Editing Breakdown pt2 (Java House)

Alright guys, so welcome back to yet another video, and today we're going to be doing a editing breakdown of the Java House video that I did a couple weeks ago. I will put it right there.
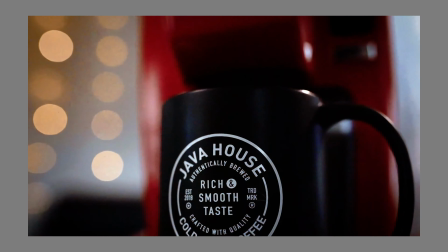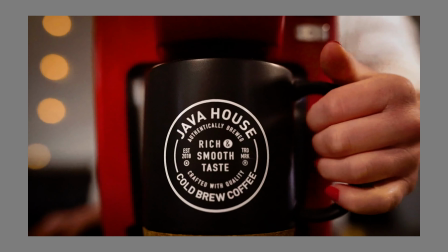This is not sponsored. Let's get to it. So the reason why I love doing these videos is because you could do it anywhere. I did it in my living room. I had a couple fairy lights in the background, and I had, a nice wood table, but other than that, that's everything that I really had. I had my lighting kit, obviously, and my camera. And everything was shot handheld. There was no Ronin, no stabilizers, no nothing. It's anyone can be making these B-roll sequences, and that's why I love to do them so much.
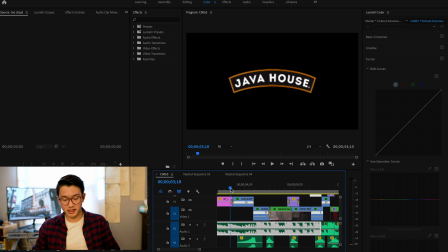1:53 Alright, so to start off, we have the first shot, and the first shot's just, a nice establishing shot right here,
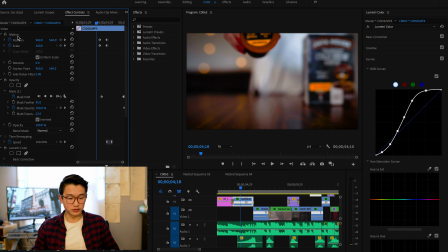2:00 but then what's unique about it is when you go to the keyframes, I keyframed just a slight zoom in. And so this subtle zoom in really just kind of set the stage for the whole entire video. We knew that it was going to be a fast-paced video, and it highlighted the product at the same time.
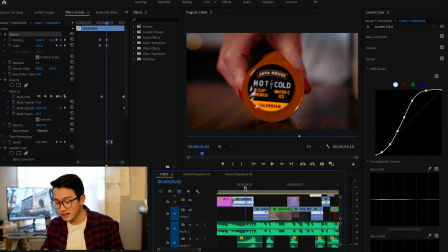2:18 So that's, I killed two birds with one stone right there. And then we had a little whip pan right here.
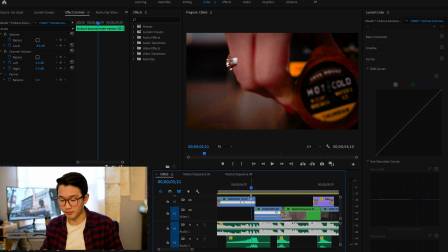2:24 And so this is just a simple masking shot right here. This is what we like to call shoot to edit. I shot this knowing that I was going to mask it out. So, I had something that blocked my shot.
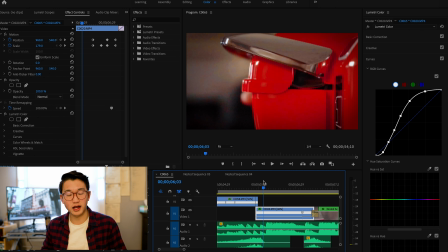2:39 And then after the mask, it transitions into the next shot of Natalie opening up the Keurig, and it's a slow zooming out. And so the next shot was actually a little bit trickier than the first. So you have a tilt, but then you also have a subtle zoom out of Natalie opening up the Keurig right here,
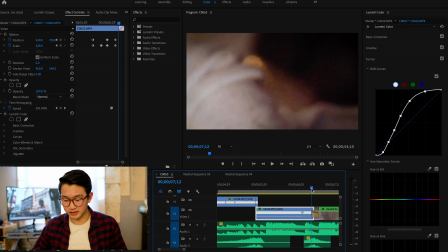2:57 and then it tilts, cross dissolves into the next shot. How to effectively pull that shot off is just make sure when you tilt, you make a semicircle in whatever direction that you're going. And so you have to make sure that it's the same color as well. So right here, we transitioned into white, and then the next shot starts with the white sweater right there.
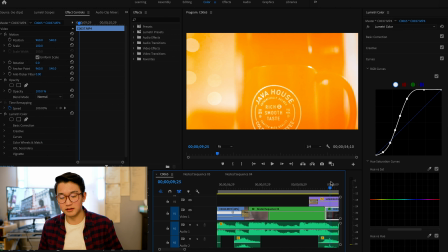3:22 We had a nice little flare transition right there,
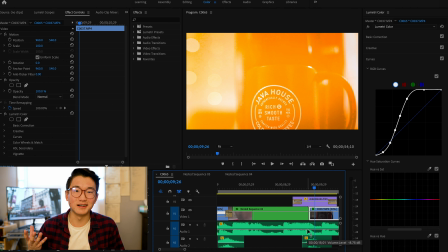3:26 and that really kind of added a little bit of flair, no pun intended, to the whole entire video. And to achieve that effect, it's just a simple overlay that I got from Storyblocks, also not sponsored, but if they wanted to sponsor me, that'd be awesome, thank you.
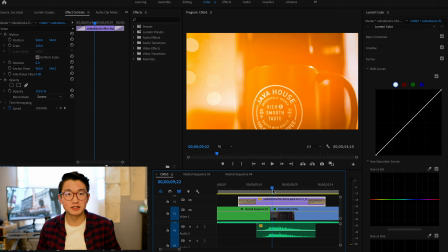3:46 To combine with the flare transition, I had a little audio effect.
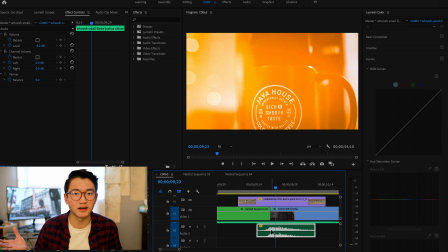3:51 I think it's called a fire whoosh effect, and I really like this shot. I think the black mug really goes really well with the red Keurig, and then also with the red Keurig, you got the little fairy lights in the left-hand side of the whole entire shot.
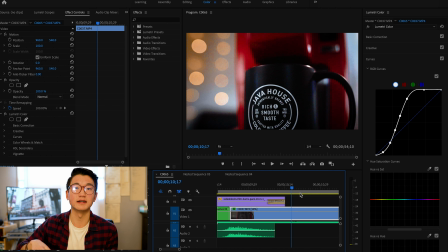4:07 So, filling that negative space with those lights, really added a little touch to the whole entire video.
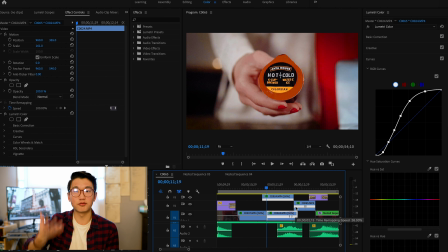4:13 So after that shot, we just had Natalie throwing up the Keurig cup right there. And like a lot of the other shots, this one had a slow zoom in and then
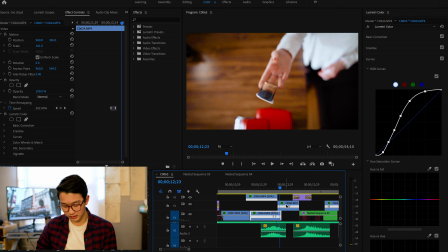4:24 keyframed it out to nicely transition into her throwing the cup in the air. And ideally, I really wanted to mimic a shot that Daniel Schiffer did when he throws the Keurig cup up and then the logo gets in focus.
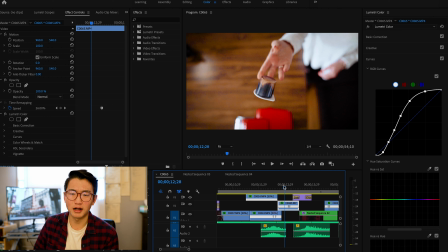4:42 I tried probably for about 20 minutes.